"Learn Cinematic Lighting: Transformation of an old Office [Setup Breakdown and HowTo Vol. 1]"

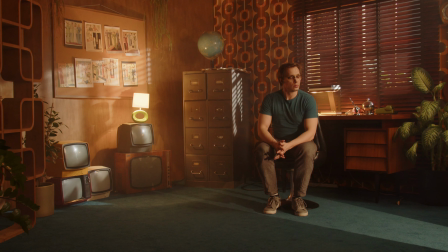Welcome to the first video in this series, where I will take you into various scenographic spaces and demonstrate different lighting setups for photos and videos.
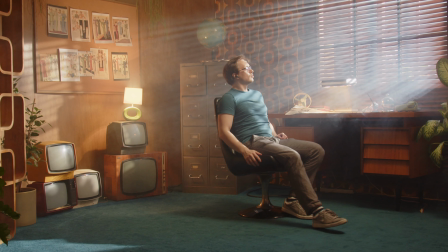These setups will be simple and educational, using basic lighting gear to showcase how different spaces can be transformed.
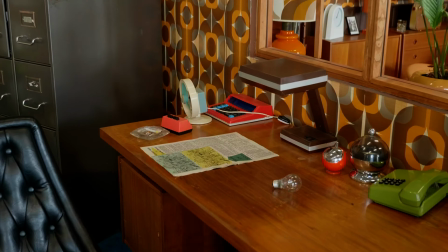Today I'm starting with a small office space in my studio, covering an area of about 25 square meters.
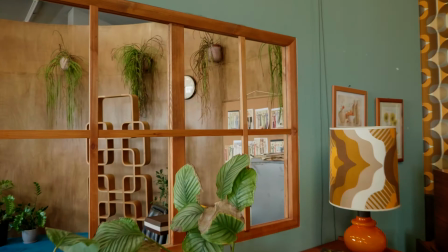The room features a single movable wall with a window cutout, and it's open from the front.
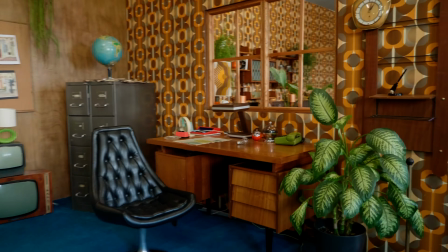Whenever I see the window in the wall accessible from the other side, I always go for it, and that's where our setup begins.
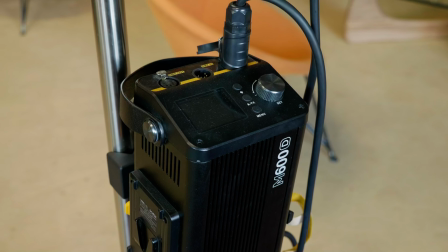For equipment, I have three lights at my disposal: the Godox 600D for a strong single point of light behind the window,
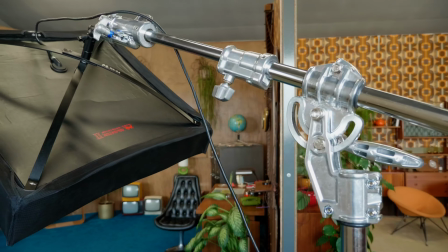the Falconized bicolor LED panel for soft light or shadow fill in close proximity,
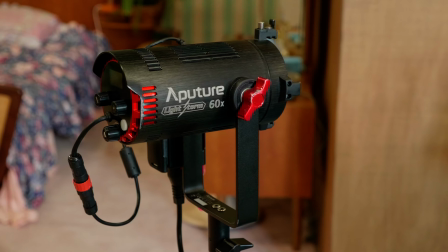and the Aperture Lightstorm 60X for detail rendering.
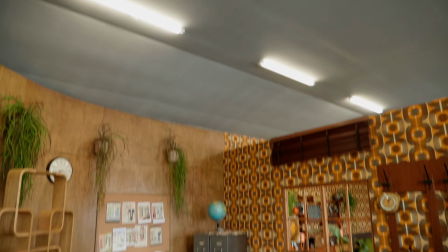This is a film studio, so the ceiling is painted grey and most of the furniture is dark to control light spill better.
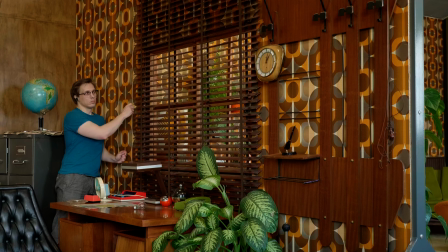What you see now is the bland look of the space, illuminated by a mix of natural and technical lighting.
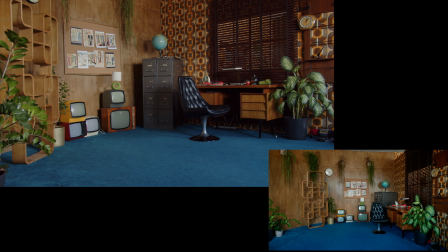We start off by turning the ceiling lamps off and covering the windows.
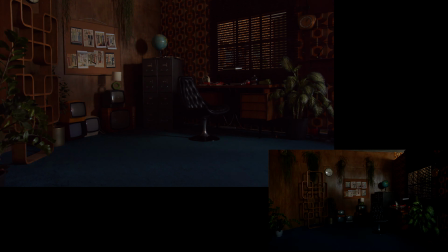The first lamp to be set is Godox 600D with a Fresnel modifier.
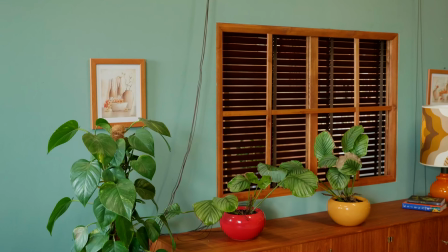I positioned it behind the wall to light the room through the window.
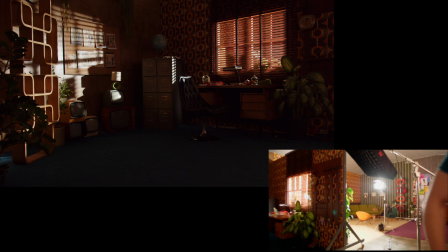This is a very characteristic and well-defined look, and you can do a lot in the scene by altering the direction and position of the light source.
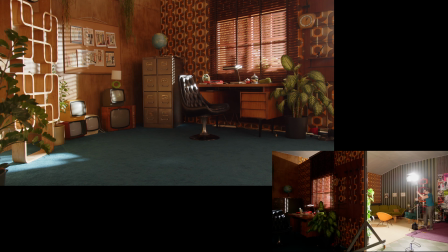Initially, I aimed the light towards the person seated in the armchair.
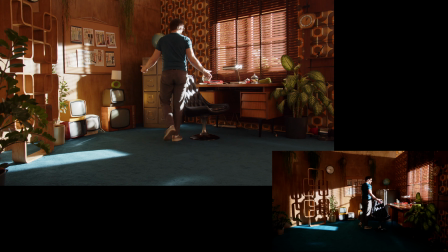It's funny, but this single strong source of light makes this space look so much better than before.
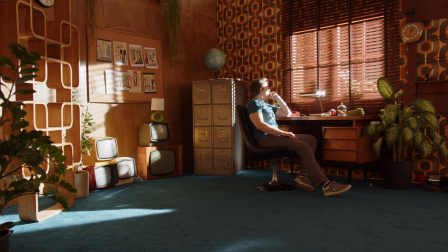It works because of the high light output of the lamp and reflections from the wall filling the shadows.
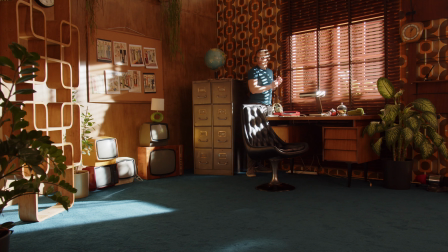Unfortunately, having put anyone directly in the beam results in overexposure, so it is not a good setup.
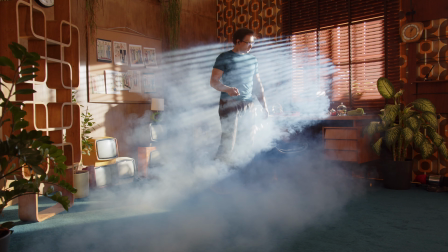By tweaking the blinds and introducing haze, we achieved a more balanced and aesthetically pleasing lighting setup.
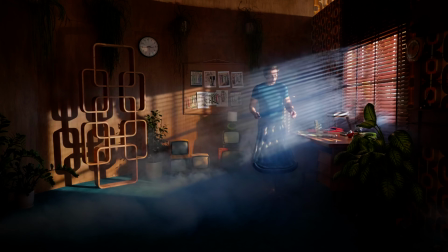I used a cheap smoke machine, so you will see different levels of smoke in the room, but remember that just before the shoot,
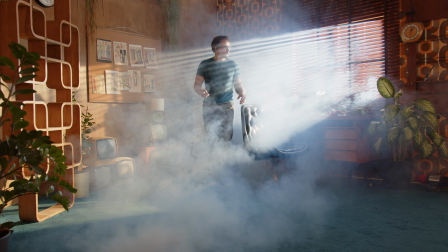the level of haze should be tuned down to your liking or technical requirements.
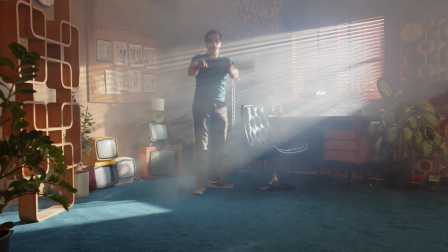Smoke particles block some of the light and disperse it, so light characteristics change for the better.
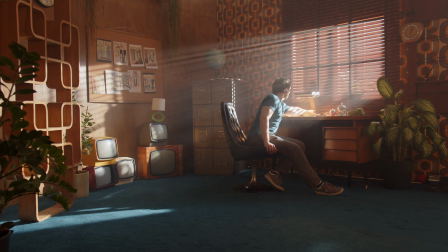We still have too much contrast in the image though. Let's add something more. This is a dark office and practicals are a great complement to the whole scene.
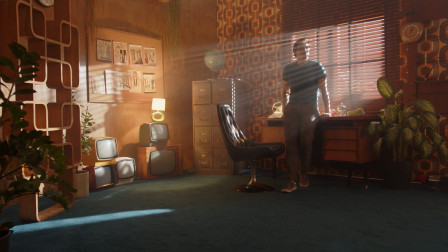I've got a nice desk lamp and a small night lamp on the old TVs in the back.
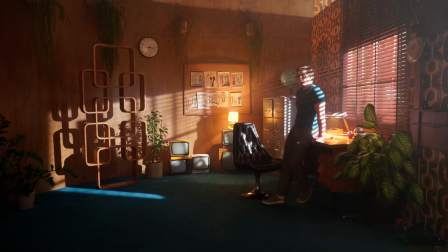The light from these lamps filled the darker corners and also added character to the scene.
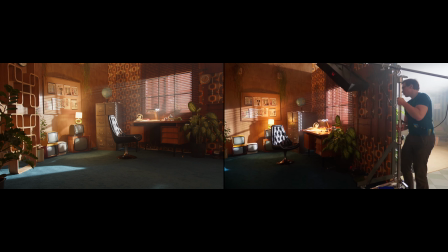The harsh lighting from the window can be supplemented by softer light from the side using flex panel.
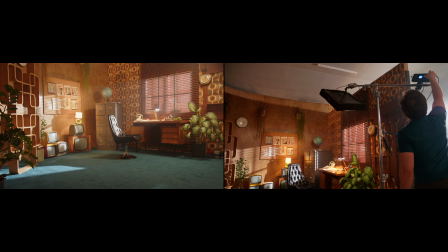Its light is spread around most of the room and makes it a bit more realistic.
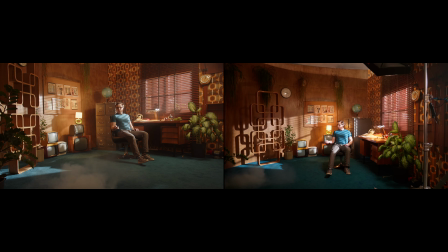I would call this setup usable for both photo and video,
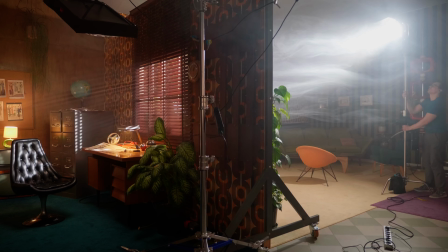but certainly in a real working scenario you would have to look for a good balance between light outputs and tune it to a specific framing.
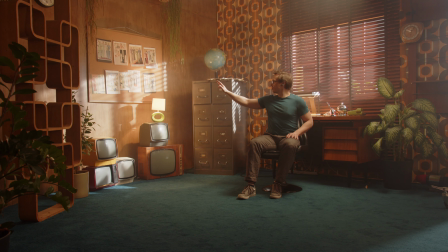As this video is about having fun with lamps,
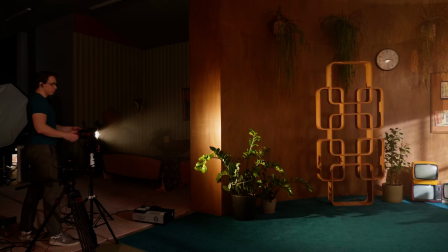I additionally put an aperture spot lamp set to a low output near the left side of the scene to highlight the wooden furniture.
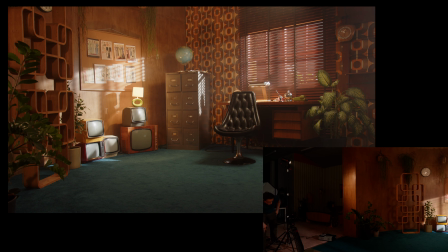It makes a subtle change, but it can even out exposure levels in the scene. Depending on the framing, it can make a difference or not.
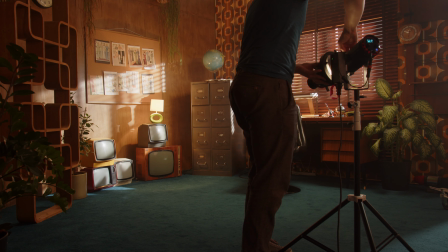Now let's shake things up and transform this setup for a fresh look. Having only three lights at my disposal,
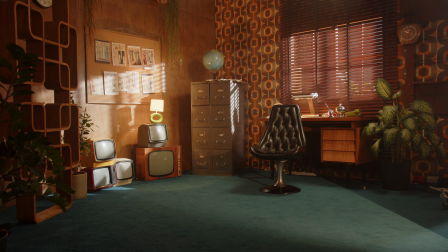I moved the spotlight and added a cheap projection modifier to create a
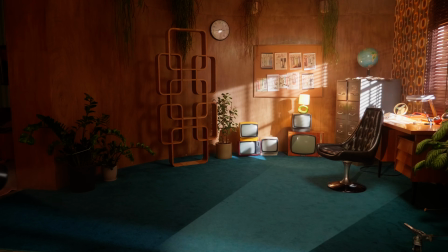rectangular light shape that could simulate a light through the door leading to the next room.
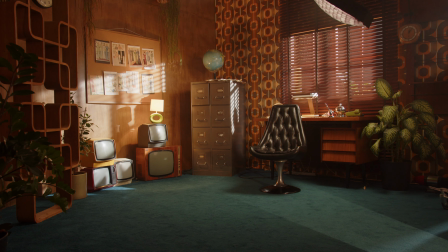The modifier limits the light output a lot, so I will have to modify the placement of the rest of the lamps to better make use of that detail.
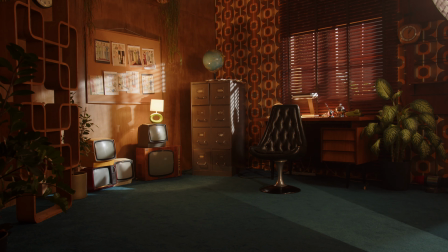I relocated the flex light to complement the spotlight from the same direction and reduced the output of the lamp behind the window.
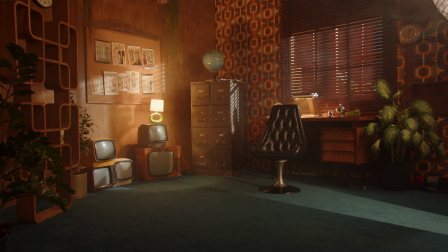Lowering light output from the window magnified the impact of practicals and the simulated light from the other room.
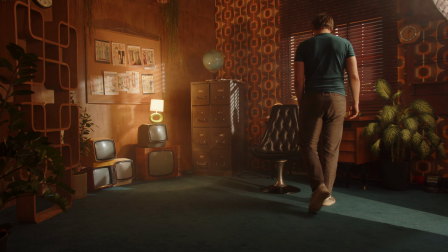Now we have a more balanced light composition. The light from the other room guides the eye and highlights specific areas of the scene.
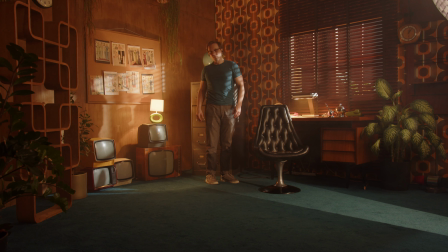If I were to prioritize the TVs in the background as the focal point, I would adjust the lamp positioning like that.
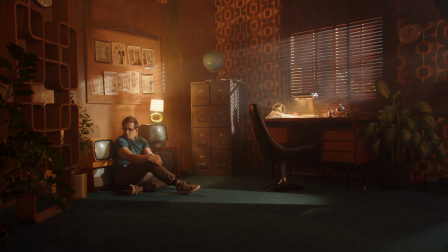Now we have an increased presence of dark areas in the scene, which contributes to slightly different visual narrative.
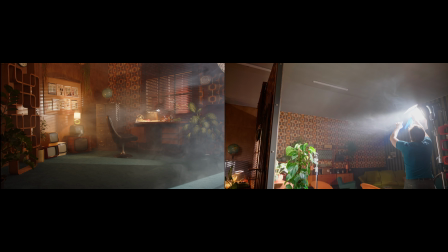Let's take our lighting setup even further by altering the character of the light behind the window.
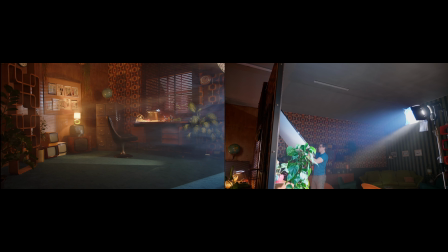I added a CTB gel onto the Godox 600D and put a full diffusion frame behind the window.
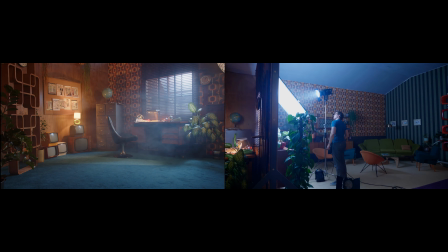The Fresnel modifier that I previously used took out a lot of output, so I switched it to a standard reflector that works the same thanks to the diffusion.
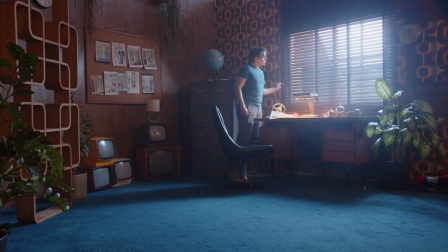However, this change reveals the diffusion through the window, which can be addressed by adjusting the framing or using blinds to conceal it.
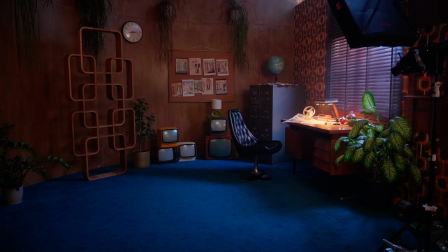For the purpose of this demonstration, I've left it partially visible. I've also adjusted the output from the flex light so it would blend well with the blue light from the window.
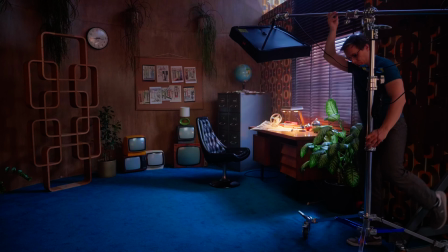All footage that you see here is in its RAW format and keeps constant color temperature, so you can see the difference in color characteristics of the scene.
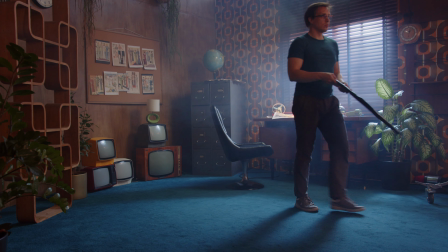Additionally, the aperture spotlight is turned off, as well as the night lamp on TVs.
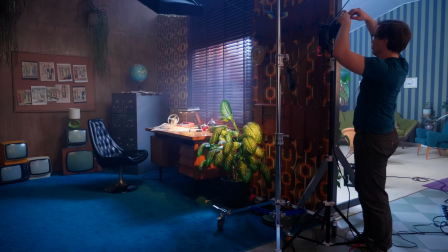Now I would like to add a bit of color separation from the desk,
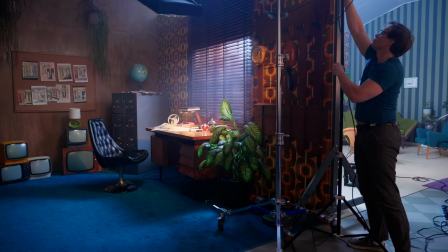so I supplemented the light from the desk lamp with the spotlight set to a warm temperature and aimed at the desk surface.
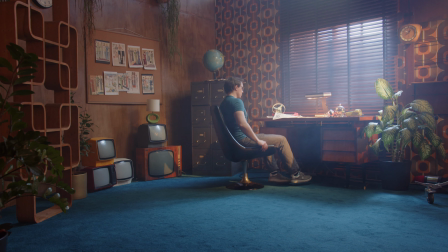This creates a vibrant interplay of light, with the desk now reflecting a warm light that nicely merges with the blue hues from the window. We've explored 3 distinct variations of the same setup, each one defined by the light from the window.
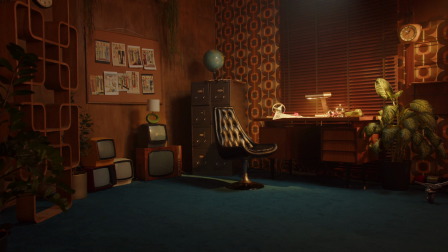For our final transformation, I've switched off the Godox 600D, immersing us in a nighttime atmosphere.
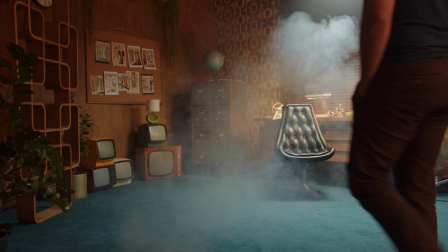To make it more realistic, I turned up the flex light positioned above, simulating some ceiling lights within the room.
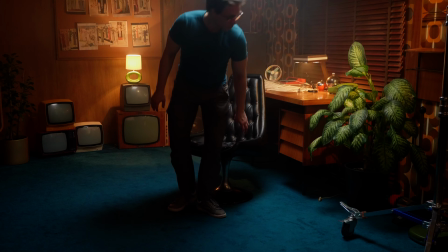I've added a bit of haze and turned on all practicals.
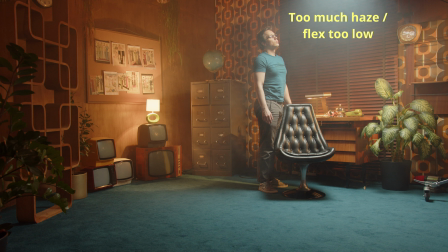Now we have a complete night setup that should be usable after the haze sets on a proper level.
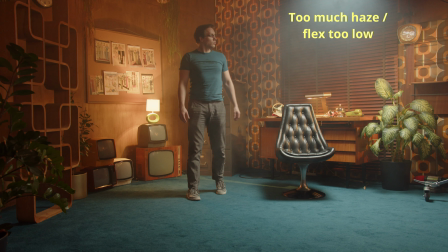So that's the end for today. That was the first such video of the series, so let me know in the comments how I could improve this form of video for you in the future.
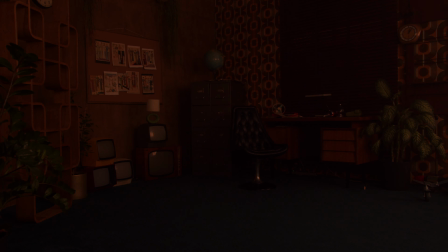Until next time.